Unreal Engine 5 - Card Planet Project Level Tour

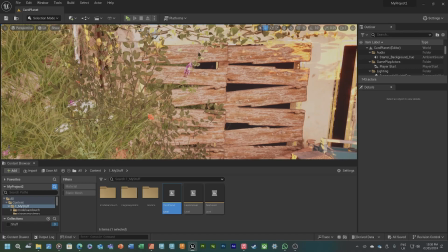[4:25]
Fallout was a great example of it. You'll see a lot of buildings that are just boarded up, and it's like, who boarded those up? Because the bombs went off. You're not just going to board your house up. That's just not something you do. Unless you were, a survivor trying to protect yourself from hordes of mutants.
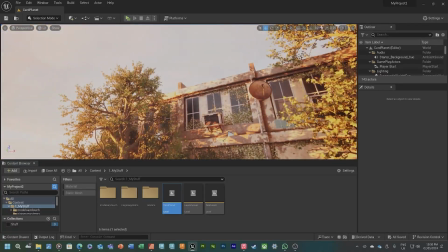[4:42]
You're not just going to board it up with plywood, though, are you? You know what I mean? I just thought it'd be a funny little thing to do, really.
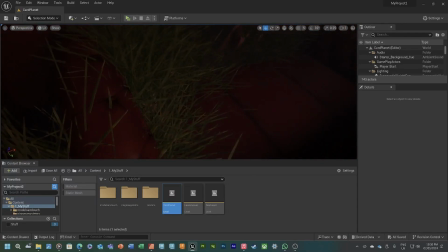[4:48]
So, I did it, guys. But then we look inside of the buildings, and got furniture here.
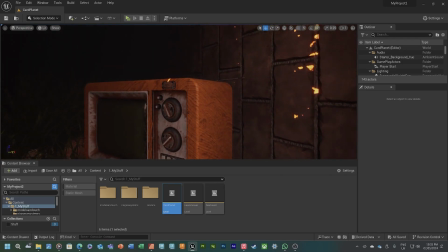[4:56]
Oh, I can't see now. This is just generic furniture, except for this TV. Obviously, that's a JMCO Industries television.
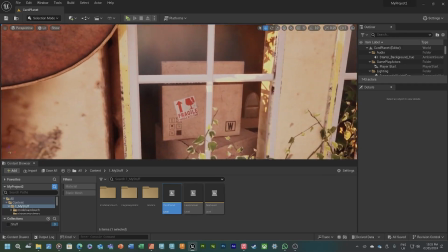[5:03]
You can tell from the logo. But yeah, these interiors are just very, very low effort.
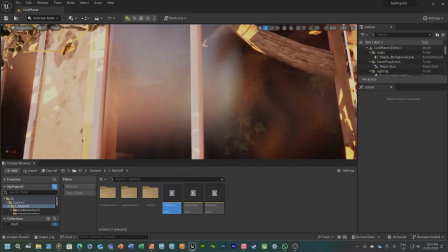[5:08]
They were just designed for just in case the light does catch.
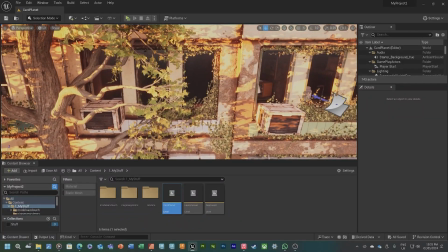[5:13]
see we've got some clipping going on, but you don't see it, so it doesn't matter. Just in case the light does catch for windows and you can see inside, I don't want it to just be pitch black.
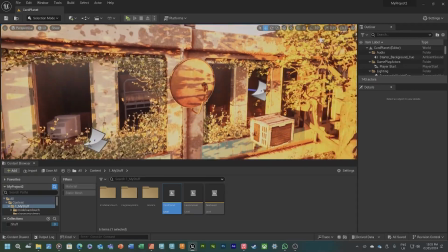[5:20]
I want it to be obvious that there are things up here. So, you know, we've got the TVs, got computers, got some bunk beds.
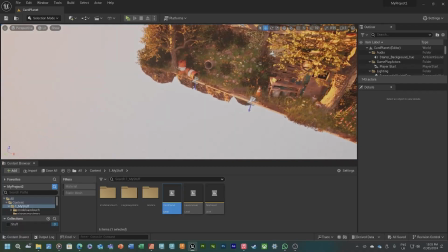[5:27]
Everything is just, you know, Unreal Engine marketplace assets. So, yeah.
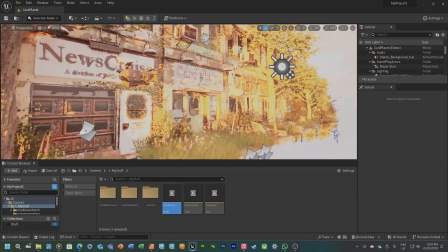[5:32]
And then heading down, this is just a copy and paste of Serial. Copy and paste of Serial Bar.
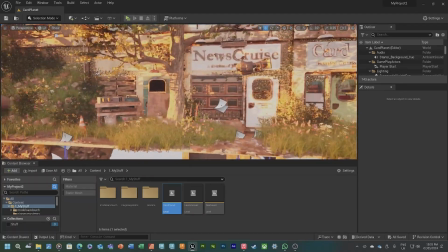[5:40]
Couldn't be bothered making a new one. Not going to make a new one. Couldn't even be bothered just fitting the door into it.
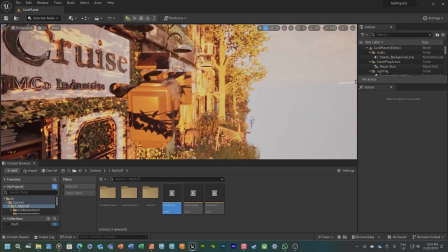[5:47]
So, you know, guys. But yeah, News Cruise is my absolute favourite one. You can see the camera here.
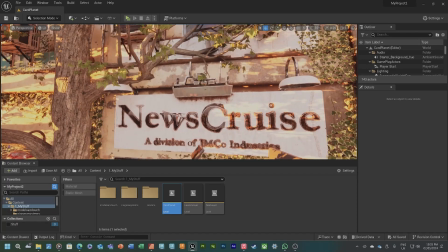[5:53]
Yeah, love that. News Cruise is my favourite one. I just love it. But there's nothing else I can say about it.
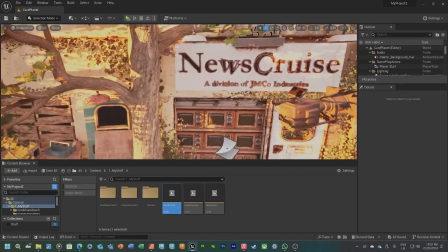[5:59]
It's just brilliant. And I like how I've wrapped the lamp around the tree. Nice detail, Jacob.
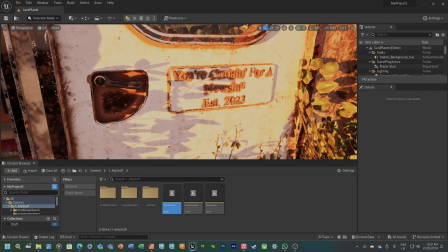[6:04]
Nice work. But yeah, the sign just looks great. The door looks great.
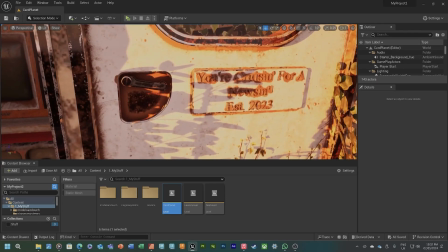[6:09]
And you've got the classic, you're cruising for a newsin slogan, which I'm a really big fan of.
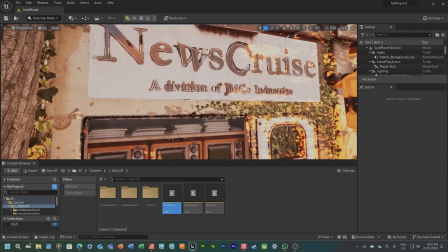[6:16]
I'll tell you. So, News Cruise officially became part of the JMCO Industries
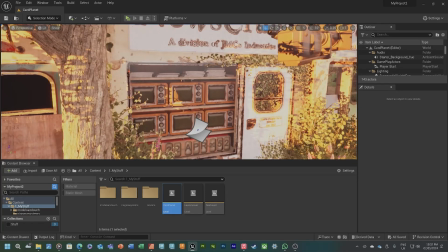[6:24]
lore, you know, LORE, in 2023 when I was doing my final major project for college.
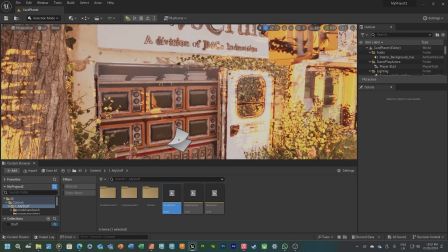[6:30]
So I developed with my group,
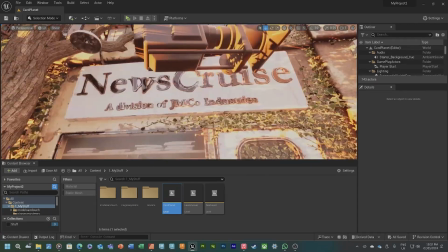[6:36]
this crazy, like, story of JMCO Industries.
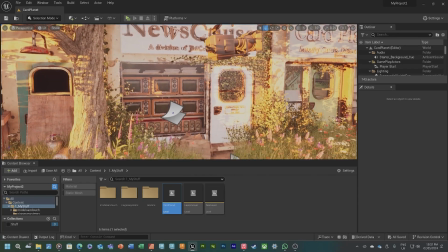[6:41]
So basically, they take over everything in the world. They take over every company.
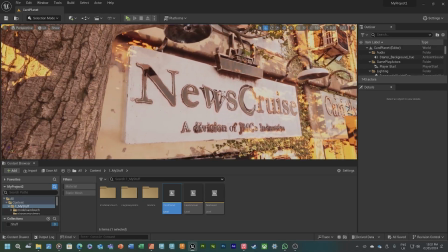[6:45]
They own everything. There is nothing that isn't owned by JMCO Industries.
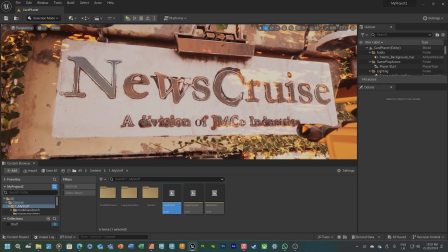[6:50]
And the last independent news outlet was News Cruise. So in the game for my final major project, right,
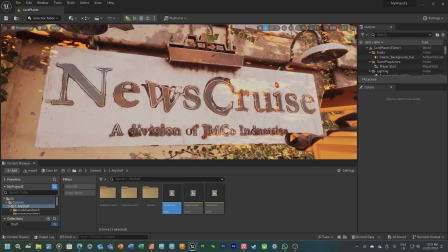[7:00]
what you have is it's so it's supposed to be based on the dangers and the perspective of AI.
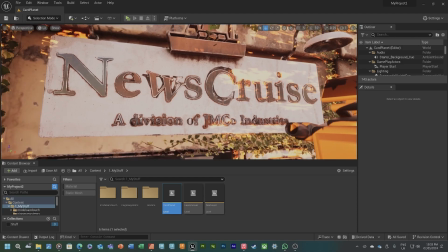[7:08]
So I decided, obviously, being the group leader, I make all the decisions. It's a dictatorship, not democracy, sorry, but, you know, that's just how it works.
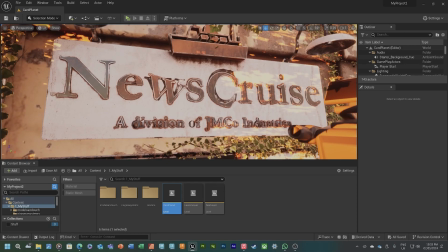[7:17]
Kidding, obviously. But, so you go into the computer, right?
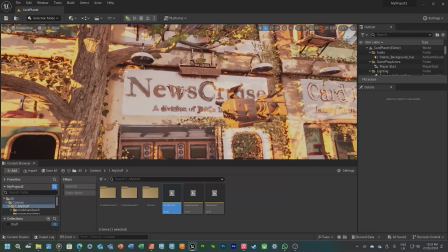[7:23]
Because we had, like, a computer sequence where you go into the computer, you mess around on the computer a bit.
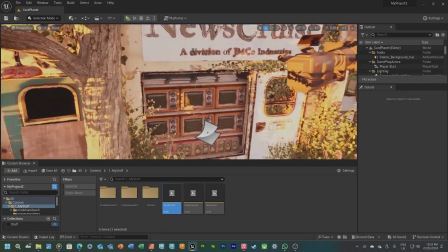[7:28]
But we had it so you can visit the News Cruise website,
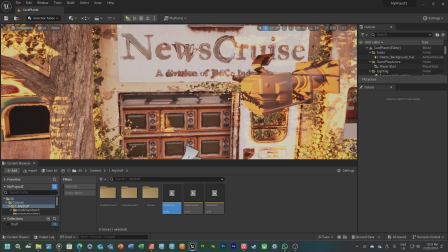[7:32]
and what you'll see is an article on one day saying JMCO Industries smart home AI kills 5,
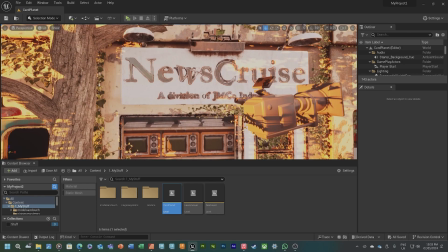[7:40]
and then the next news article you'll see is News Cruise joins the JMCO Industries family, and then the one you'll see after that is what was it? Something like
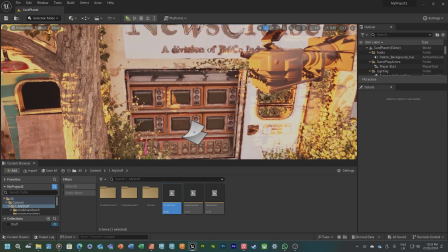[7:51]
smart home killer hoax, nobody harmed, and it was just details like that made it really interesting.
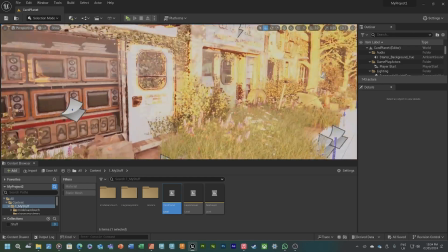[7:59]
But anyway, getting off track there. The TVs are gorgeous. That's all I can say about them.
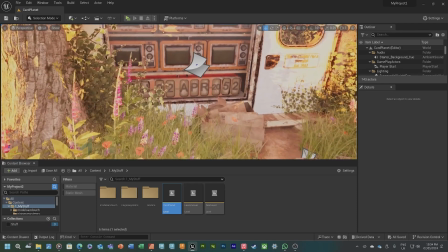[8:05]
I love these TVs. You saw the render for one in Card Planet. Chef's kiss.
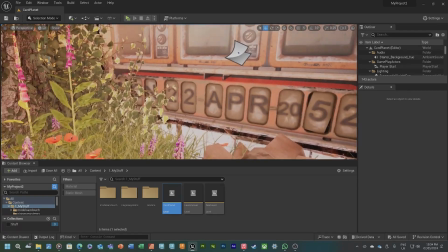[8:10]
Best thing ever. We've got the data decks, or whatever I called it, I don't
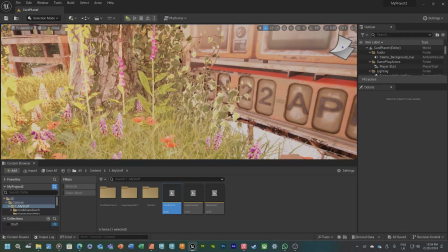[8:14]
remember. And it's displaying the date, because that's what it does. And I wanted to make it obvious that it's spring, for in case you had any doubts.
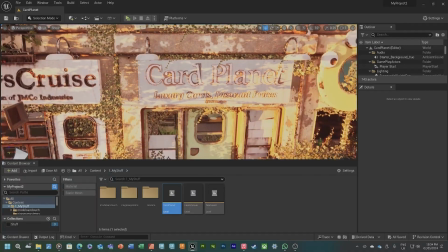[8:21]
So it's the 22nd of April, 2052. So, yeah, that's brilliant. But yeah, on to Card Planet now.
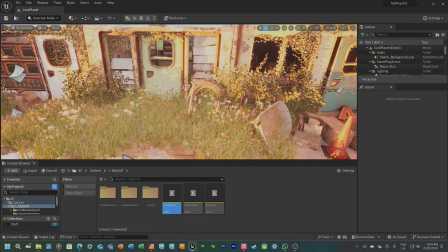[8:29]
Card Planet. What is there to say about it, really? I wanted to do a bit of visual storytelling over here.
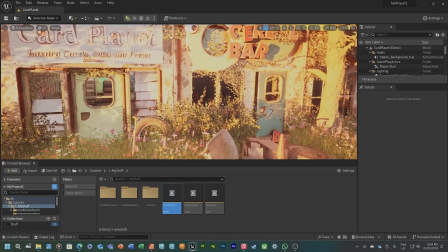[8:34]
So I wanted to kind of hint at the idea that somebody has tried to, you know,
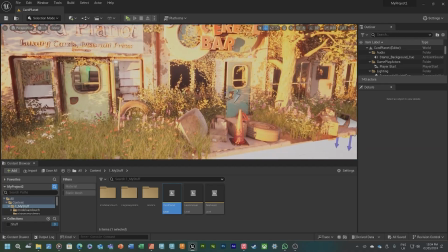[8:41]
recover this area in the past, you know, with the wheelbarrow and the spade or shovel, sorry, and just all the clutter around the area.
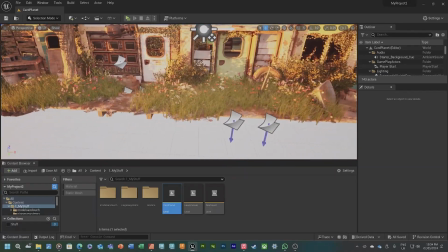[8:49]
I just thought it'd be interesting to add. And yeah, just obviously generally I actually thought I'd mention, like, everything's really overgrown, you know.
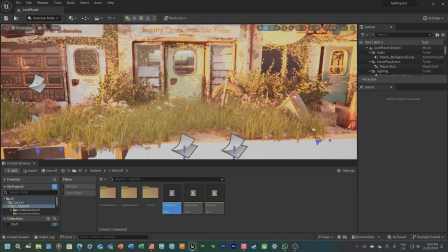[8:58]
Got a load of plants going on, got a load of lovely plants. You see all the, you know, it's like springtime foliage in front of the house, you know, you've got your lush grass.
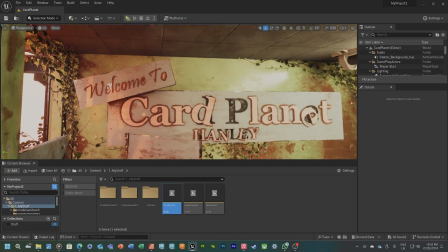[9:05]
But anyway, yeah, house, Card Planet. I did it this time.
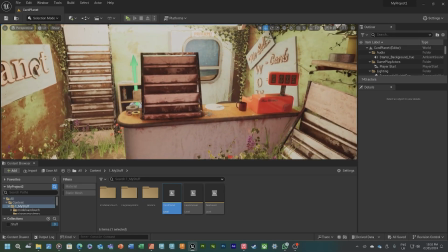[9:12]
So we've got the welcome to sign here, which I'm a big fan of, and if you look closely, you can actually see the dust particles from the Niagara system.
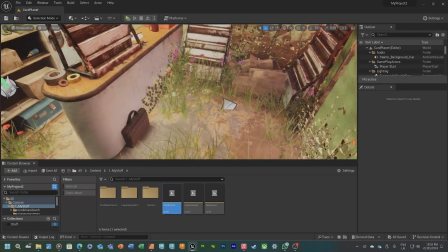[9:22]
There you go, there's one over there. But yeah, it's interesting to see. And then on the floor, it's obviously very dirty.
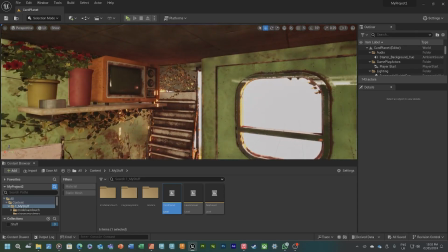[9:28]
Got a load of grass going on. Always nice to see. Here's the TV that looks gorgeous in the renders.
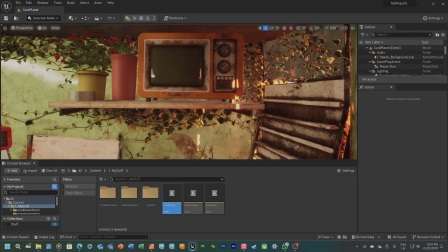[9:35]
I like how you've got little light shafts coming down and out. You know, it's nice to see.
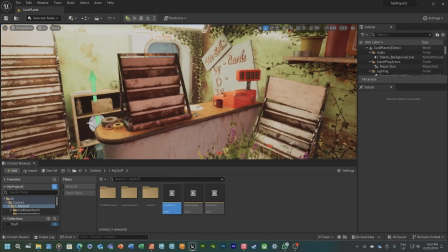[9:40]
And obviously, one of the things I learned about creating scenes that look visually appealing is that nothing can be straight.
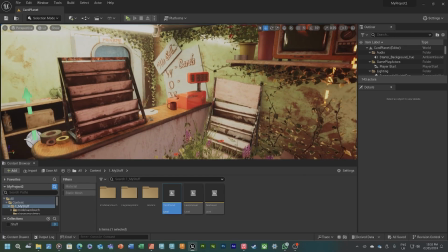[9:48]
Because if you look at a real life space, right, nothing is going to be perfectly parallel to every object.
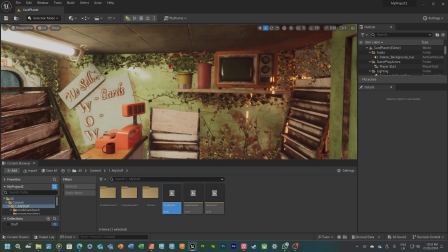[9:55]
There'll always be some deviance. That one's really close to the camera.
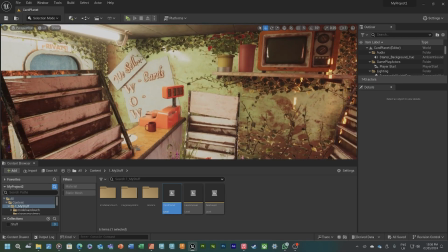[10:00]
So yeah, it's just doing that is a thing that you can do to just really enhance and sell the realism of your scene.
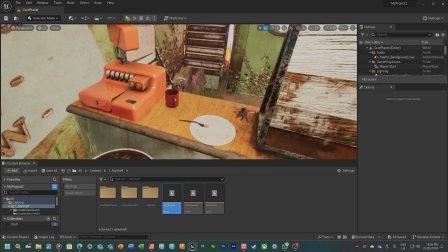[10:07]
But here's the power cache 1000. There you go. Looks absolutely stunning as usual.
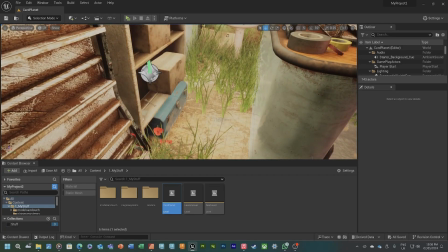[10:15]
You got your half-eaten dinner here. You got your keys, and then you got the 2 stools that are not.
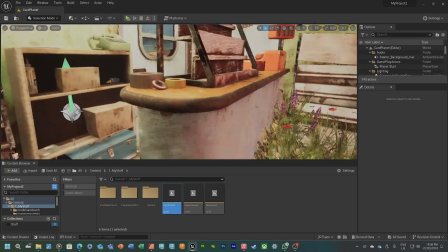[10:19]
Oh, no, there's only 1 stool, isn't there? I forgot about that. I don't know what I did with the second stool.
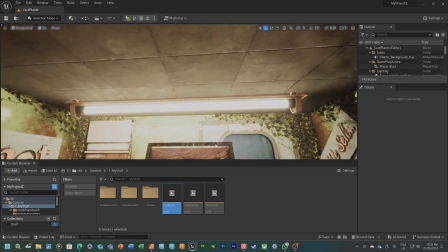[10:24]
Maybe I did it and then it crashed and then I forgot. But yeah, we've got a nice little shelf going on here.
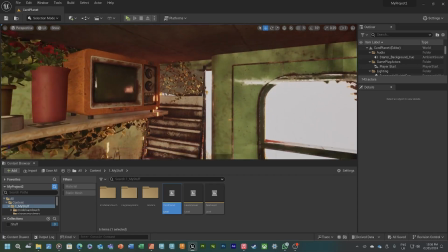[10:31]
You know, you got the lamp because it's the only building with power. Don't know where the power's coming from. Don't ask me.
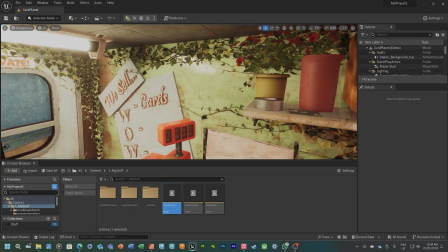[10:36]
But yeah, it's just really nicely done scene in my opinion. If I were to do it again and have time to do it again,
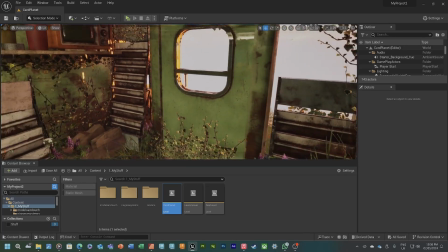[10:42]
I'd make the walls less reflective because it causes a weird feeling of the building, and maybe I do up this wall a little bit more.
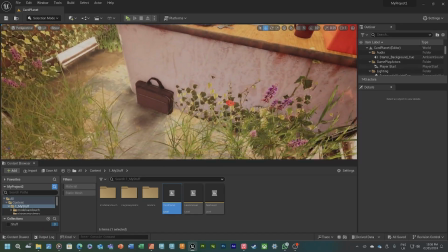[10:50]
It's kind of caused me to not render this very well because the wall just looks horrendous.
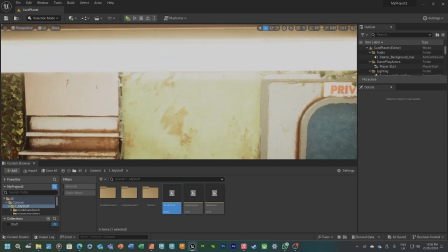[10:55]
But yeah, it's nice to see, and I like how there's stuff growing inside because even though it probably wouldn't end up happening in real life,
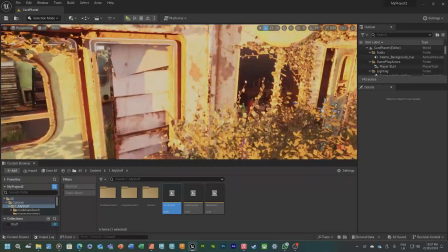[11:02]
probably need some more vines here actually. Even though it wouldn't end up happening in real life, it just looks nice, you know?
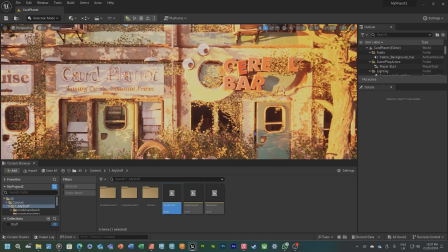[11:07]
But yeah, now heading on to Cereal Bar. This one, I just wanted to make something ridiculous.
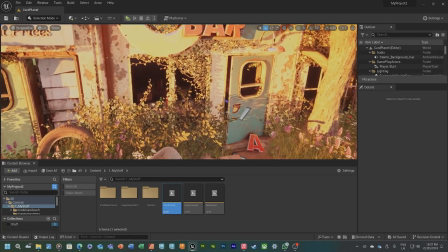[11:13]
Who would visit a place that only sells cereal? Not me. Don't know about you, not me.
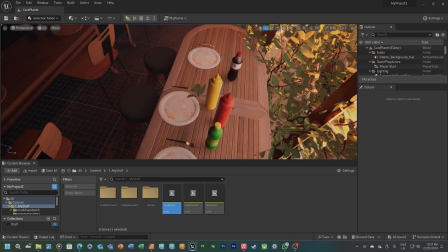[11:18]
But yeah, we go inside. These aren't my assets.
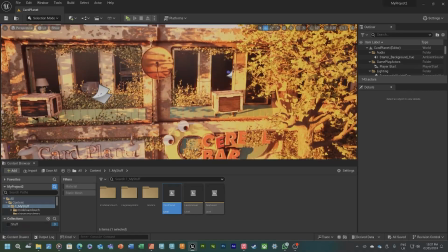[11:23]
I just wanted something to quickly decorate the scene, and they worked for me.
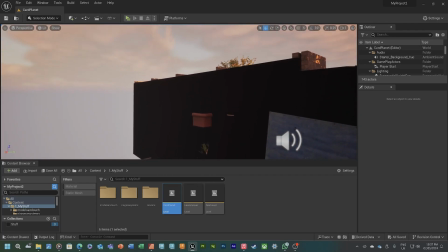[11:29]
But yeah, when we look into these buildings, actually, you'll notice it's more prevalent on the back.
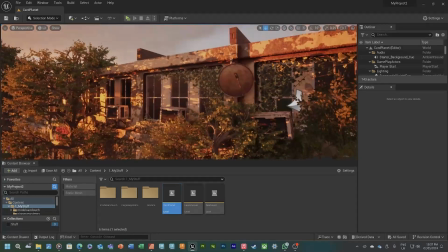[11:34]
I have these completely matte black planes, and they're designed to just
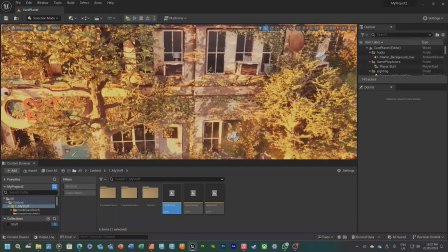[11:40]
make, you know, add an end cap to the room because I'm not gonna model a whole room.
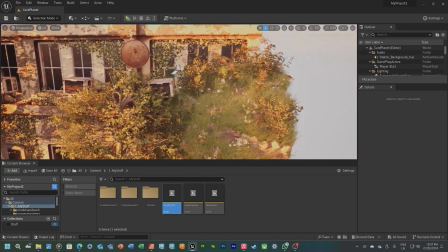[11:46]
You know, we're not gonna see it, so what's the point? So if we just have it heading back, it'll be fine.
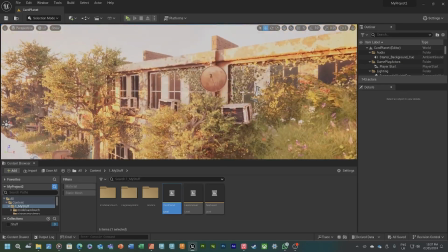[11:52]
But yeah, you can see here it gets really lovely and flowery towards the ends.
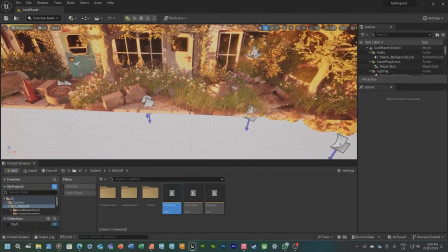[11:58]
You know, you can see how this big rubble mountain is just kind of pushing everything in its wake.
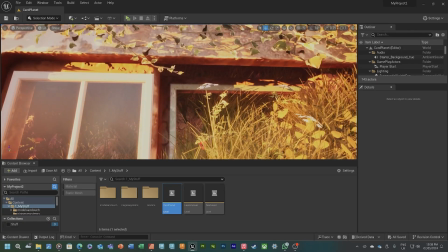[12:04]
Got some doors here. This door fell over, but the door frame's fine.
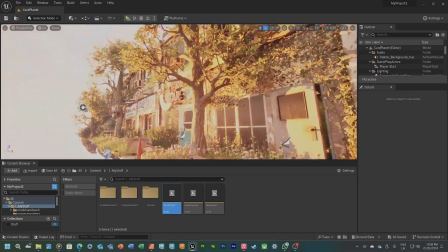[12:10]
So if you want another door, just clean up the rubble. You go and put another door on there.
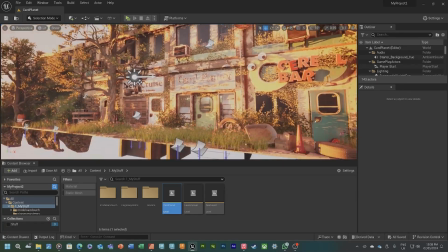[12:15]
You've got a house, haven't you? You know what they say: a house isn't a home until you got a door. There you go.
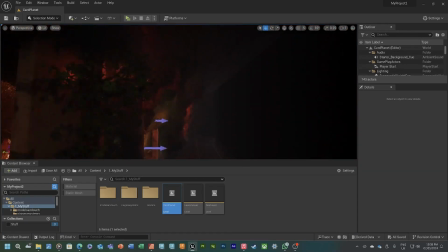[12:21]
But yeah, I'll take you around the back again. So like I said, the little matte black things.
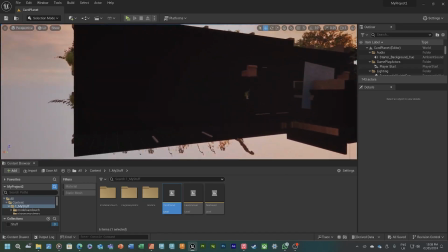[12:27]
There was no point in doing anything here because you can't see it because it's completely taken over by that. But yeah, it's nice.
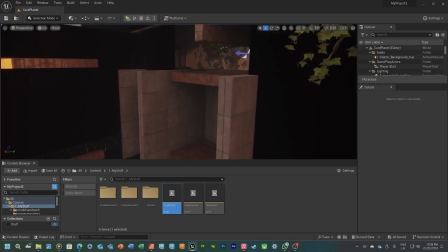[12:34]
These are all just box brush assets.